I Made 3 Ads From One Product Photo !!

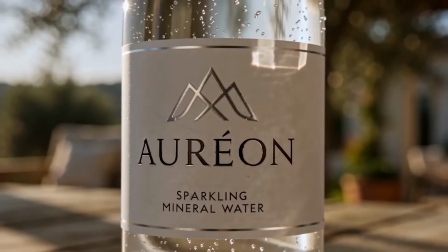(0:00)
Can a single product photo become three completely different commercial ads using just one AI platform?
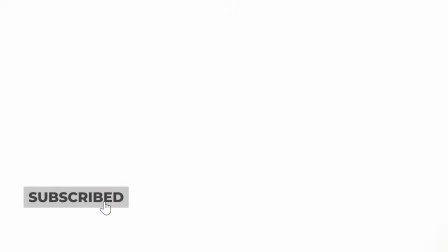(0:05)
Normally, a project like this would mean jumping between multiple AI tools, organizing files, rewriting prompts, and constantly making revisions.
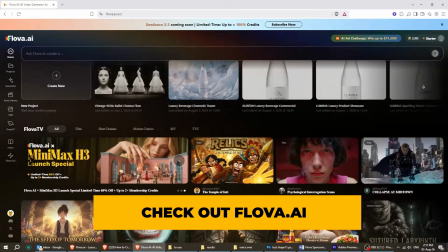(0:14)
So today, I'm putting Flova to the test to see if it can handle the entire creative process.
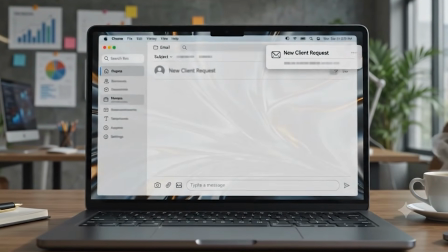(0:19)
Imagine you're a freelancer or running an agency. A client sends you one product photo and asks for multiple ad concepts for different platforms.
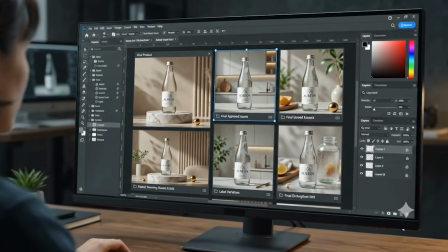(0:27)
Instead of just creating one video, you need different creative directions, revisions, and organized project files that you can come back to later.
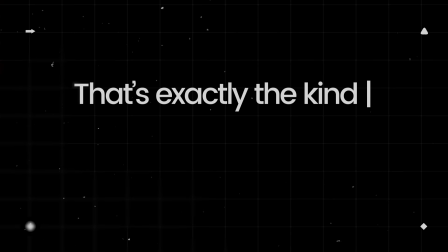(0:36)
That's exactly the kind of workflow I'm going to build today.
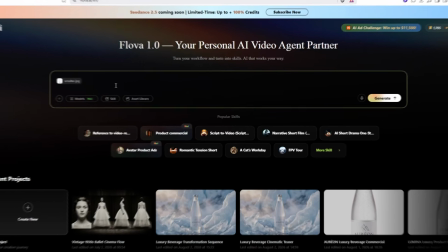(0:39)
I'll give Flova everything it needs to understand the product, audience, style, and campaign goals.
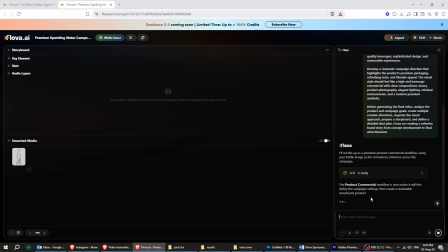(0:46)
Instead of immediately generating a video, Flova first uses this information to understand the entire project.
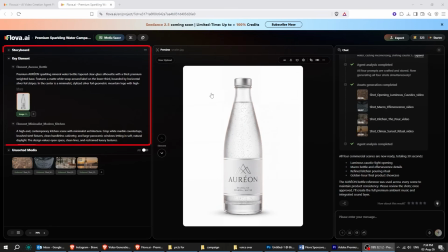(0:54)
It develops creative directions, organizes the campaign, prepares storyboards, and creates a shot plan before generation even begins.
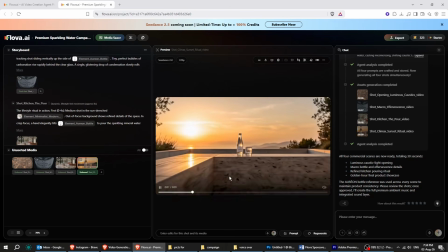(1:02)
It feels more like working with an AI creative partner than simply typing prompts into a video generator.
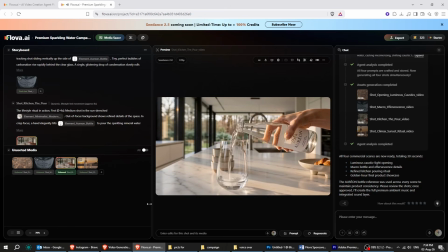(1:08)
Before generating anything, I'll review the creative direction Flova prepared.
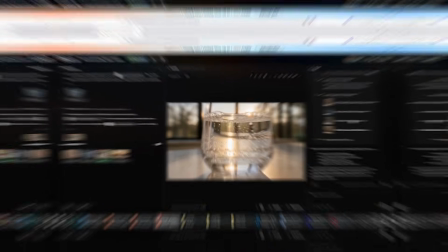(1:13)
The concept already looks good, but one of the opening shots doesn't feel realistic.
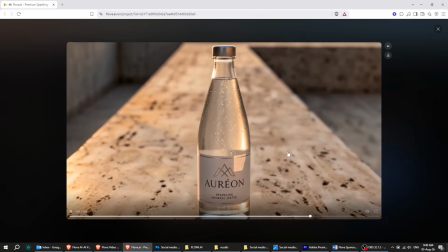(1:17)
The bottle appears to emerge from inside the floor, which breaks the illusion of a real commercial.
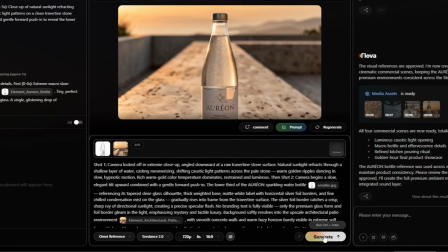(1:22)
I'll regenerate just that shot so the bottle enters the scene in a more natural and believable way.
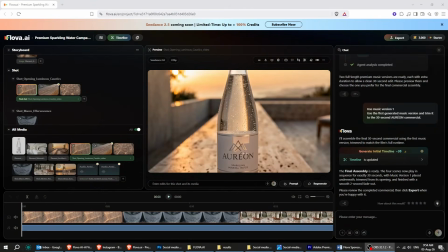(1:28)
That gives me much more control over the final result. That's much better. The shot feels far more natural and believable now. Now let's watch the complete commercial and see if there's anything that needs refining.
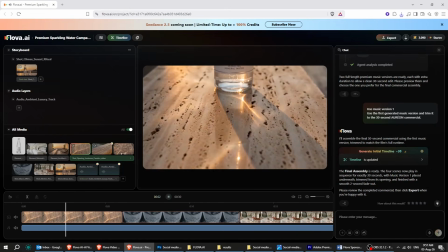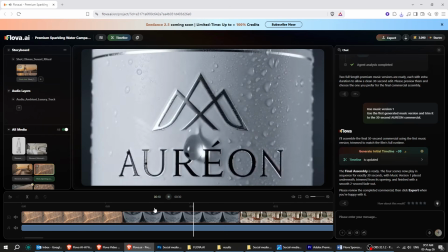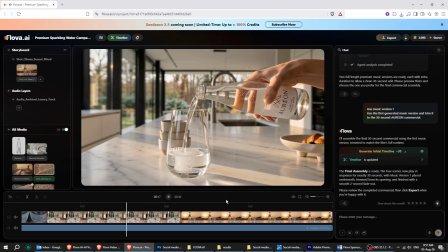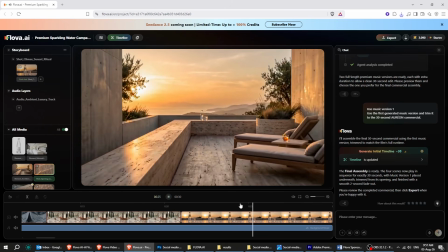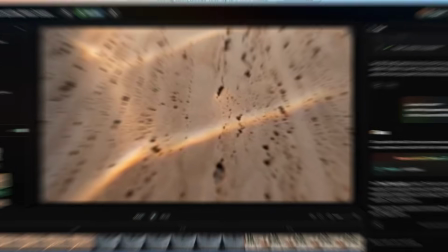(2:13)
It looks great. Now let's improve the ending by adding the logo and a brand slogan.
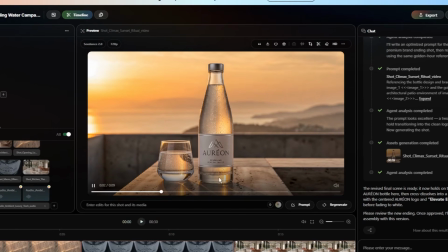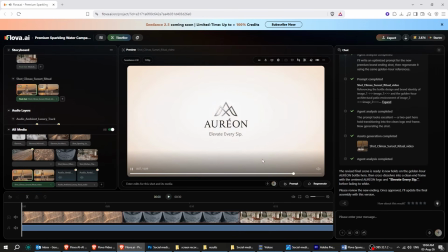(2:25)
That's much better. The logo and slogan give the commercial a much stronger finish.
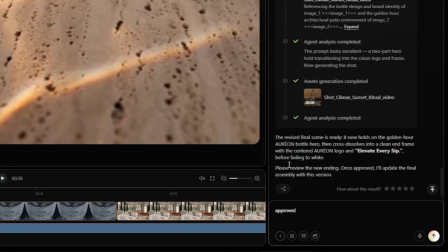(2:29)
I'm happy with the new ending, so let's approve it and see the final result.
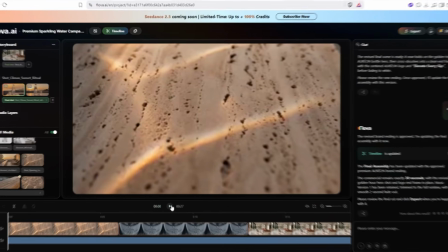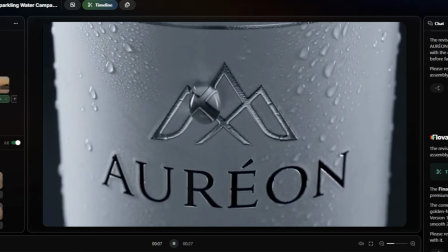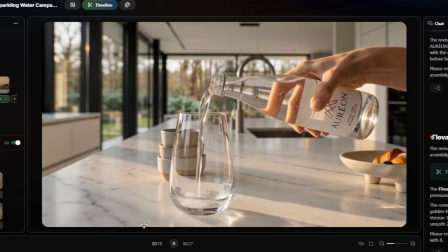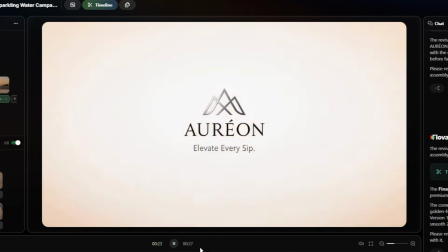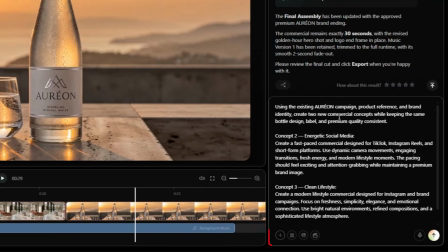(3:05)
Now let's create two additional advertising concepts, using the same product and campaign, but with completely different creative directions.
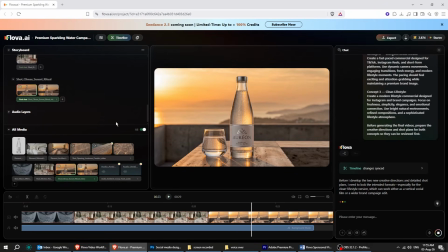(3:14)
Now Flova is asking me to choose the delivery format for the two new concepts.
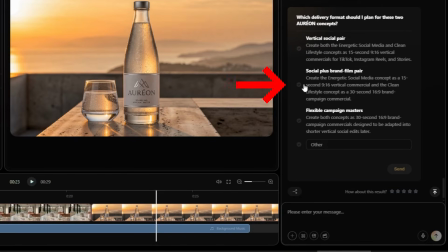(3:18)
I'll select the Social Plus brand film pair because it gives us one short-form version for TikTok and Reels.
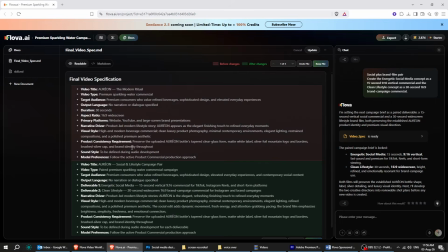(3:25)
Flova is now generating two new ad concepts from the same campaign. The new concepts are ready for review.
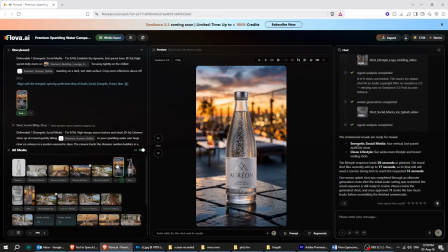(3:32)
I'll check both versions to make sure the visuals, pacing, and brand style are consistent.
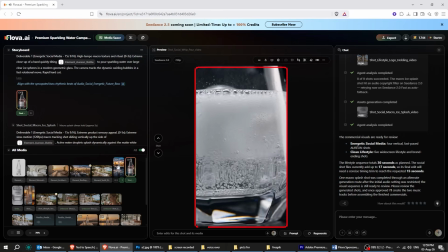(3:37)
The energetic social media version has a faster pace and is designed to capture attention on short-form platforms.
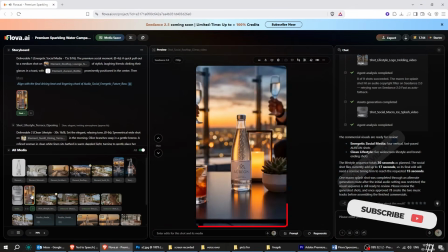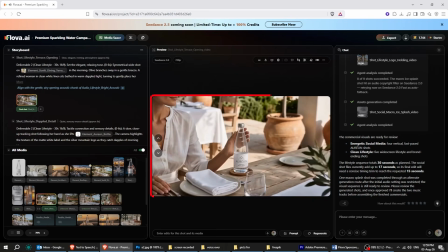(3:50)
The clean lifestyle version takes a more refined approach, focusing on the premium brand experience and emotional connection.
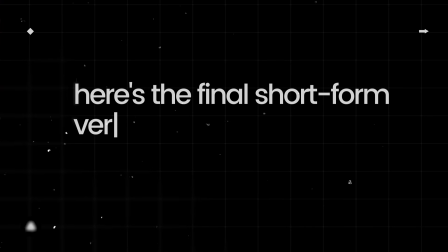(3:58)
Here is the final short-form vertical campaign designed for social platforms.